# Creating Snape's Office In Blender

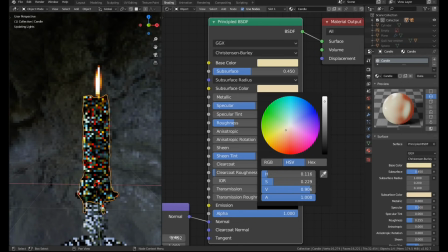I even added a little bit of wax and some drips going around the bottom of the drip tray.
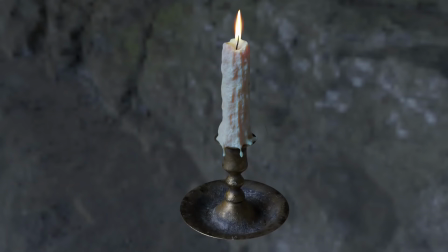I think it's a real testament to modern 3D software that I created this entire candle in less than 30 minutes from start to finish and I think it looks pretty good. To finally complete the desk I needed to model just one more thing and that's books.
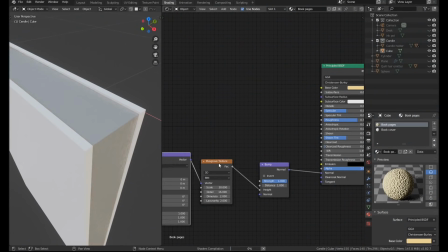The paper inside the books was made by altering the scale value of a musgrave texture.
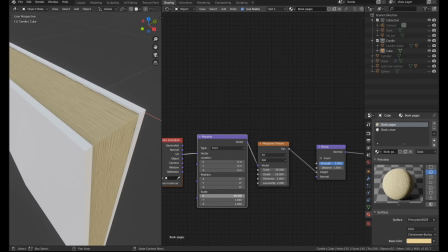I plugged the musgrave texture into the bump node of the paper.
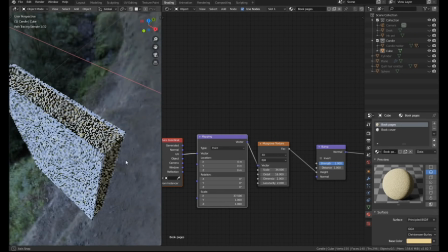That gives us this nice wavy sort of old paper texture but you don't have to worry about having proper uv maps lined up or anything like that.
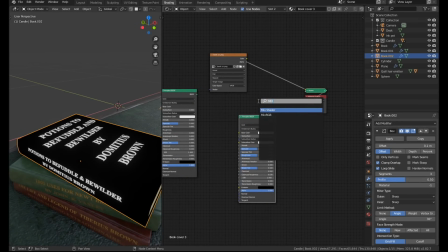I created some alpha maps in photoshop and I used them to define like the names on the titles.
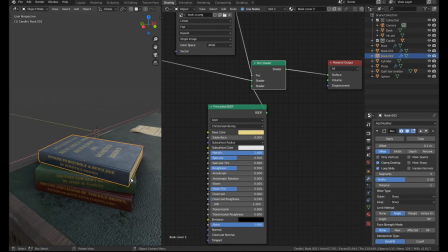So now you can see that I'm just tackling the rest of the room trying to get the basic composition into place.
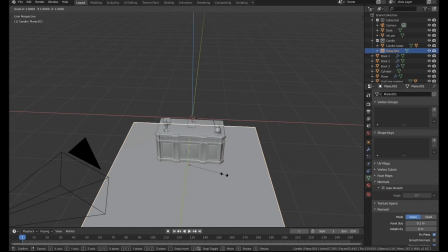By this point I actually already had a pretty good idea in mind of how I was going to set up the camera and the sort of shape that the room would be.
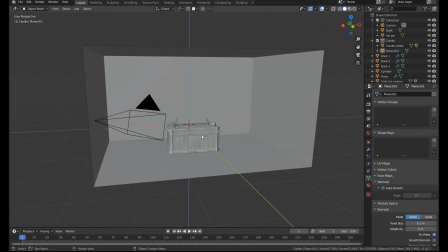I knew that a lot of the objects in this scene were going to be covered in a layer of dust so I'm going to show you how I added some procedural dust to this potion bottle.
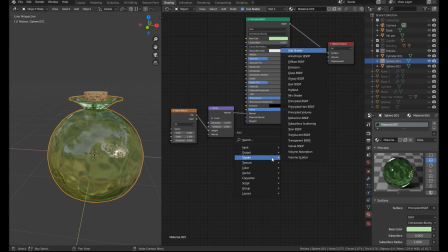I created a principal node and I added that into the material shader along with the glass that was already there. I gave it the color and the roughness of some light dust.
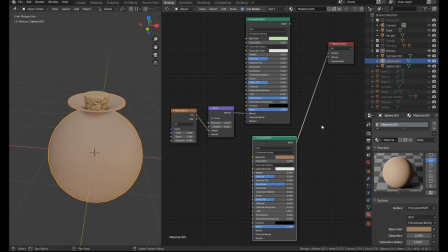If we mix this material with the glass you can see that the dust gets evenly distributed all over the model and it doesn't look very good because real dust tends to build up on top of objects so we need to replicate that effect. I added a geometry node which has an output called normal.
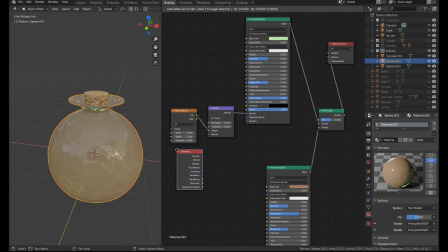The normal output gives objects a different colour depending on the direction they're facing.
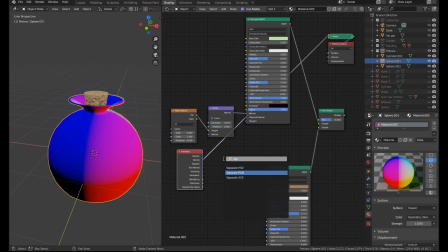If we plug the normal output into the separate RGB node we can grab just the blue colours.
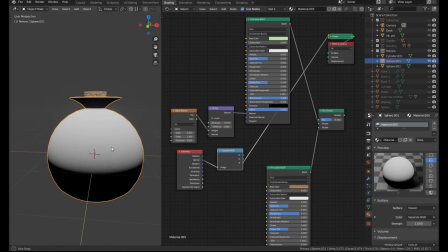These are the faces that are looking up on the y-axis.
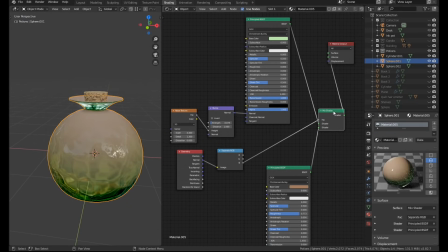If we plug that into our mix node we now get dust that only goes on the top and not the bottom of the objects. But the effect is really harsh right now, we need to find a way to make it more gradual.
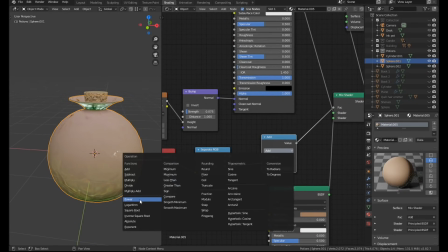So just like that crystal ball effect earlier on, I used the math node set to power and that gave us a more smooth gradient.
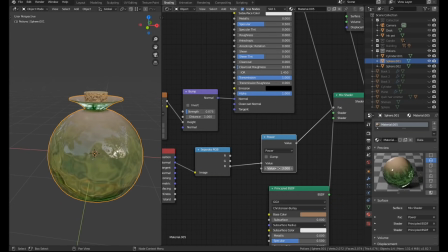By changing the value of the power node I could easily alter the distribution of the dust.
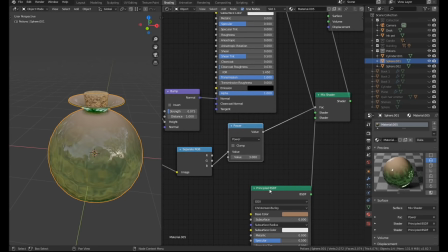To add a final touch of realism to the dust I added a noise texture and I mixed that with the power value via the mix RGB node set to multiply.
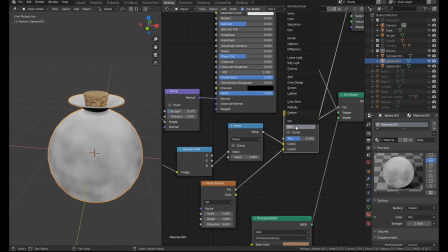Once you crack the mix node up to one you can see that it adds this noisy pattern to the distribution of the dust.
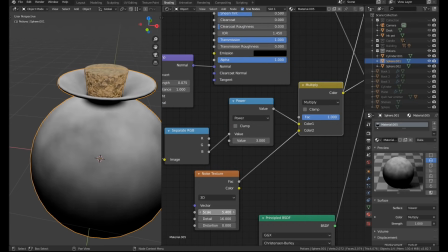You can play around with the detail and the scale of the noise to get different effects.
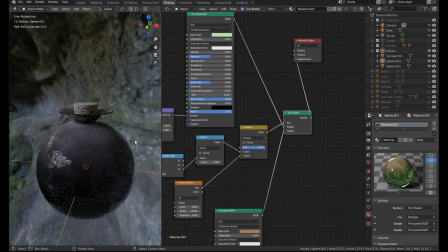Finally, if we take this into rendered mode, you can see that we've got a pretty realistic dust pattern on the potion bottle.
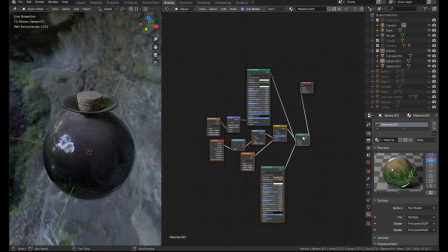The last thing I did here was just to turn this dust material into a group node.
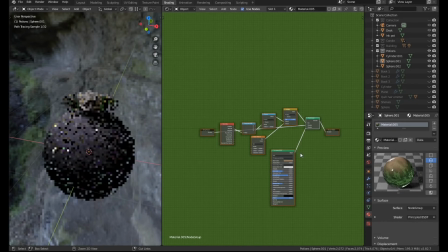I have a video all about group nodes if you don't know how to make one,
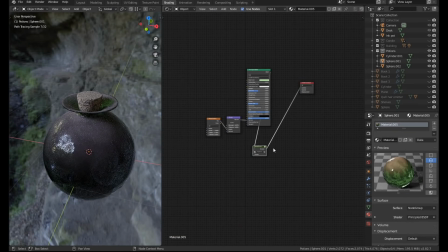but basically what that allows us to do is we can drop that dust material now into any material in the scene.
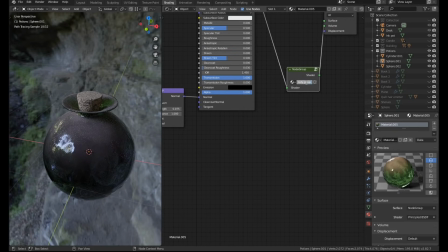We don't have to keep making the same dust material all the time. You'll see me do that later on in the video.
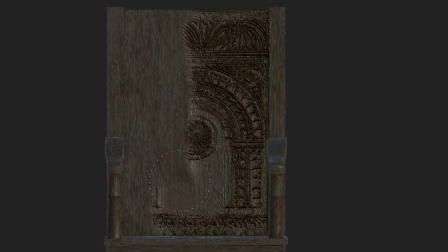I unfortunately didn't have time to model loads of details into the back of the chair, but I didn't want the chair to be really plain. So I made a reference image into a stencil in Substance Painter and I could just then paint on some of the detail as a normal map.
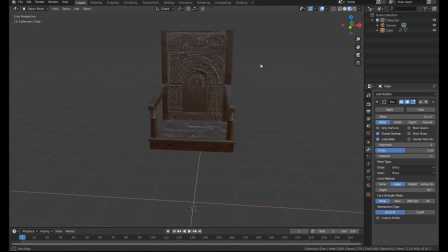It didn't look too bad I thought considering this is actually a really very low poly chair as well.
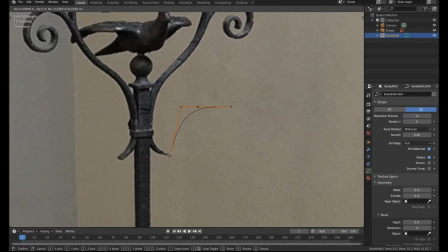Okay, so I knew that the scene was going to need loads of more candles so I started working on some candelabras.
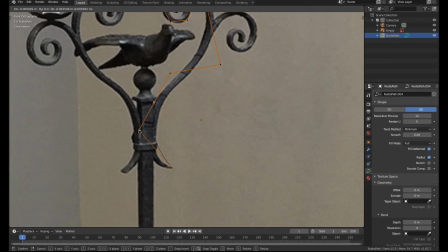Candelabras are what you call those fancy like stands that you have loads of candles on. You see them in churches and things.
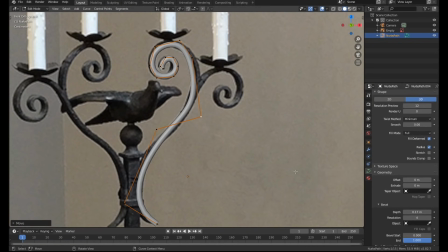They're a really good way to make a scene look really creepy and gothic.
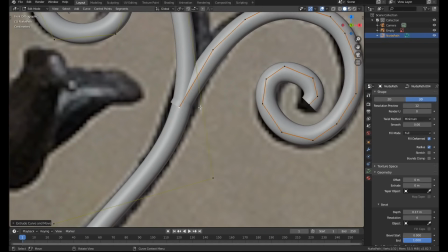The top arms on the candelabras were made with a curved path and I just gave it a little bit of thickness in the settings.
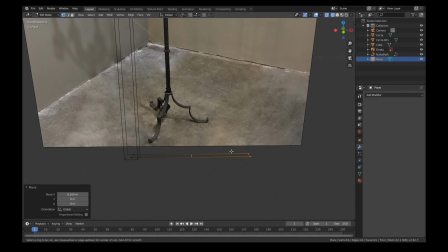The bottom legs were made in a slightly different way.
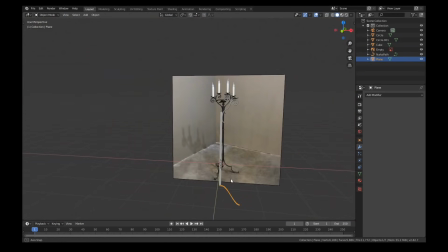I got a plane and I used a little bit of proportional editing and some loop cuts to move them roughly into the right shape just like that
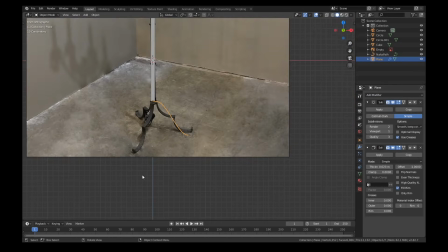snake that I made earlier on I held down control while I clicked and that allowed me to just extrude out the basic shape and then I
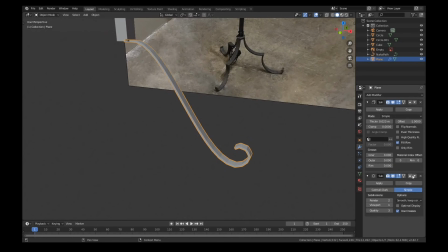solidified the whole thing and I added a subdivision surface modifier just to smooth it off a little bit further I
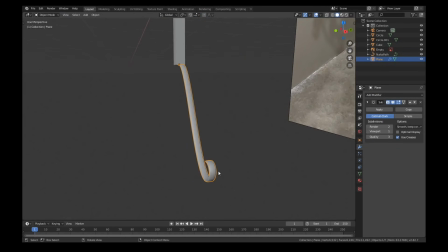plugged the base metal material into that dust node group that I made earlier on it
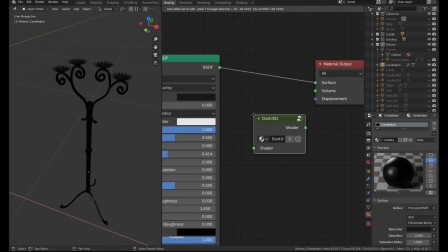added a nice layer of dust over the top of the mesh without any extra work I was
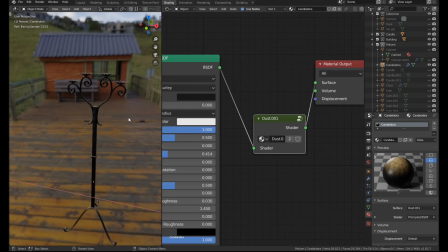ready to render out at this point, but I did this quick test render in Eevee and I noticed the composition had a little bit of a problem.
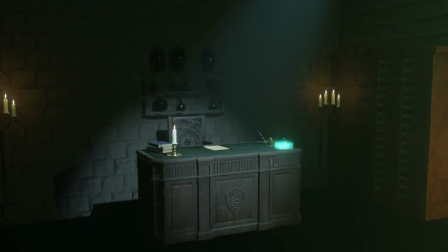The left hand side of the image is very blank, there's a lot of empty space there. When you combine it with the fact that the walls are already pretty bare, it adds too much blank space to the render.
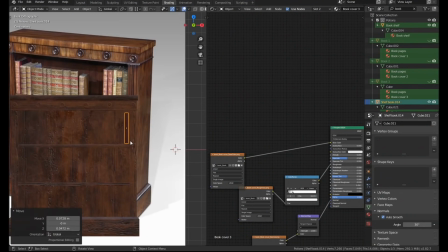So I got this reference image of a little bookshelf and I decided just to add that behind the desk.
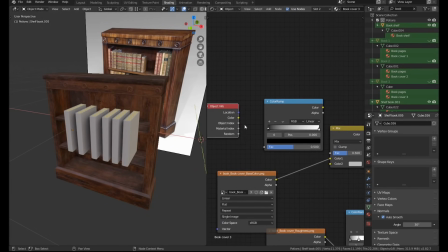I duplicated the book I made earlier, I removed the titles since they wouldn't be visible anyway. Then I made a colour ramp with various shades of colours and I used the random output of an object node that would give each book a random colour.
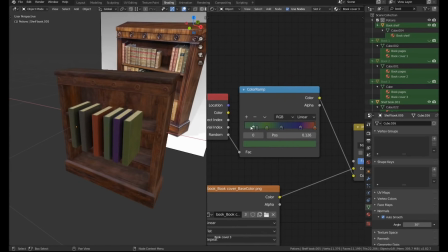Then I just mixed that colour in with the base texture using a mix RGB node.
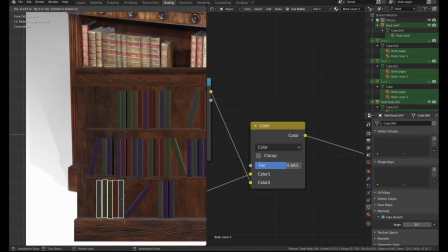The final touch here was just to duplicate the book around the shelves and make them seem a bit random in order.
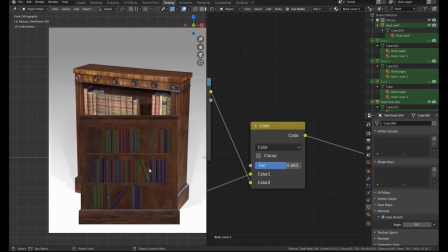I selected a few and pulled them out slightly so they wouldn't all be perfectly aligned either.
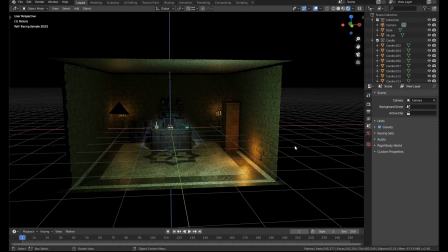So with all the modelling done it was time to prepare the scene for rendering. The lighting setup was fairly simple there was a spotlight shining on the desk I wanted it to
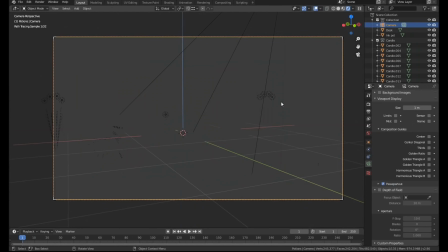look like there was a sort of sky light in the roof letting a bit of moonlight or something into the room.
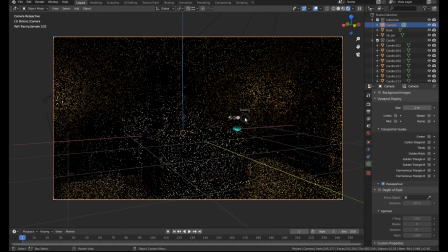There was a few lights dotted around they were shaded green to give the whole thing like a sickly hue.
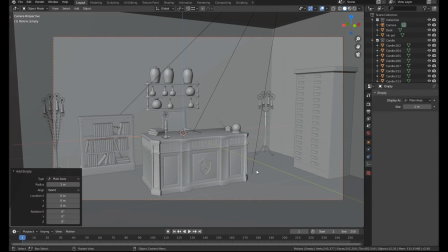There was also a light on the right hand side that replicated a fireplace and finally there was a few lights above the candles.
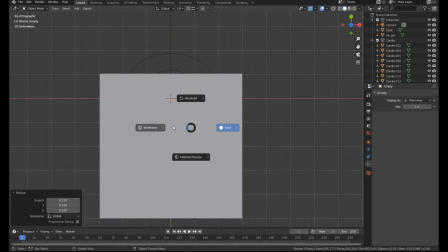I added an empty object into the scene and moved it in front of the candle on the desk then
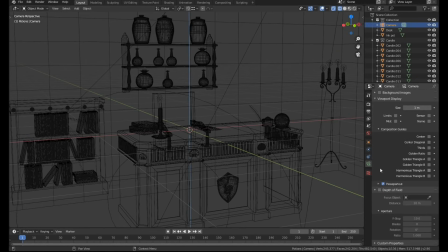I enabled depth of field in the camera settings and I used that empty as the focal point of the camera. Then I went into the world settings and I started setting up that volumetric effect.
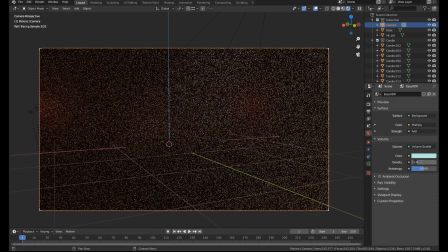I just changed the volume shader to be a volume scatter node and gave it a sort of green hue as well and I turned down the values to be really very low. If you don't use low values for something like this it's going to look like a sauna. I actually managed to get away with using a fairly low sample count for this scene.
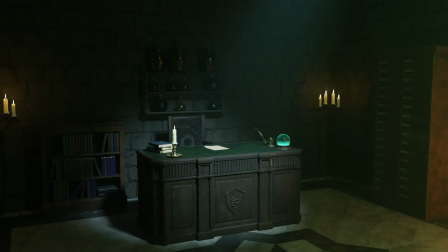I think about 600 which I was glad of because it still took about an hour and a half to render. The raw render came out looking something like this. I then used some denoising on the render. I put it into Photoshop and I did some extra compositing.
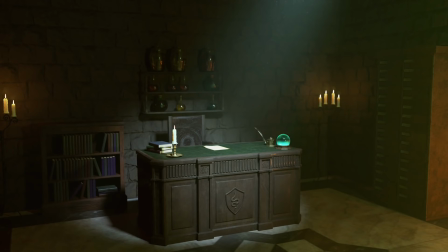The final render with a couple of tweaks came out looking like this. I made some changes to the colour grading, I added a little bit of dust into the beam of light and I also added a little bit of noise back into the image because I don't like how clean denoising makes everything look.
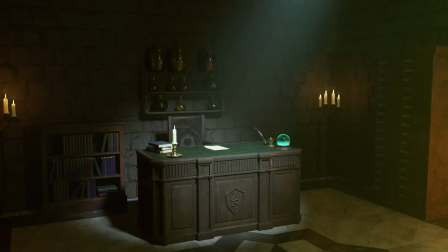Overall I was really happy with how this image came out although like always I wish I had more time to work on it. The blend file for this scene will be available on my Patreon this week. If you liked this video, please hit the like and subscribe button and I'll see you for the next video in a couple of days time. See you later guys.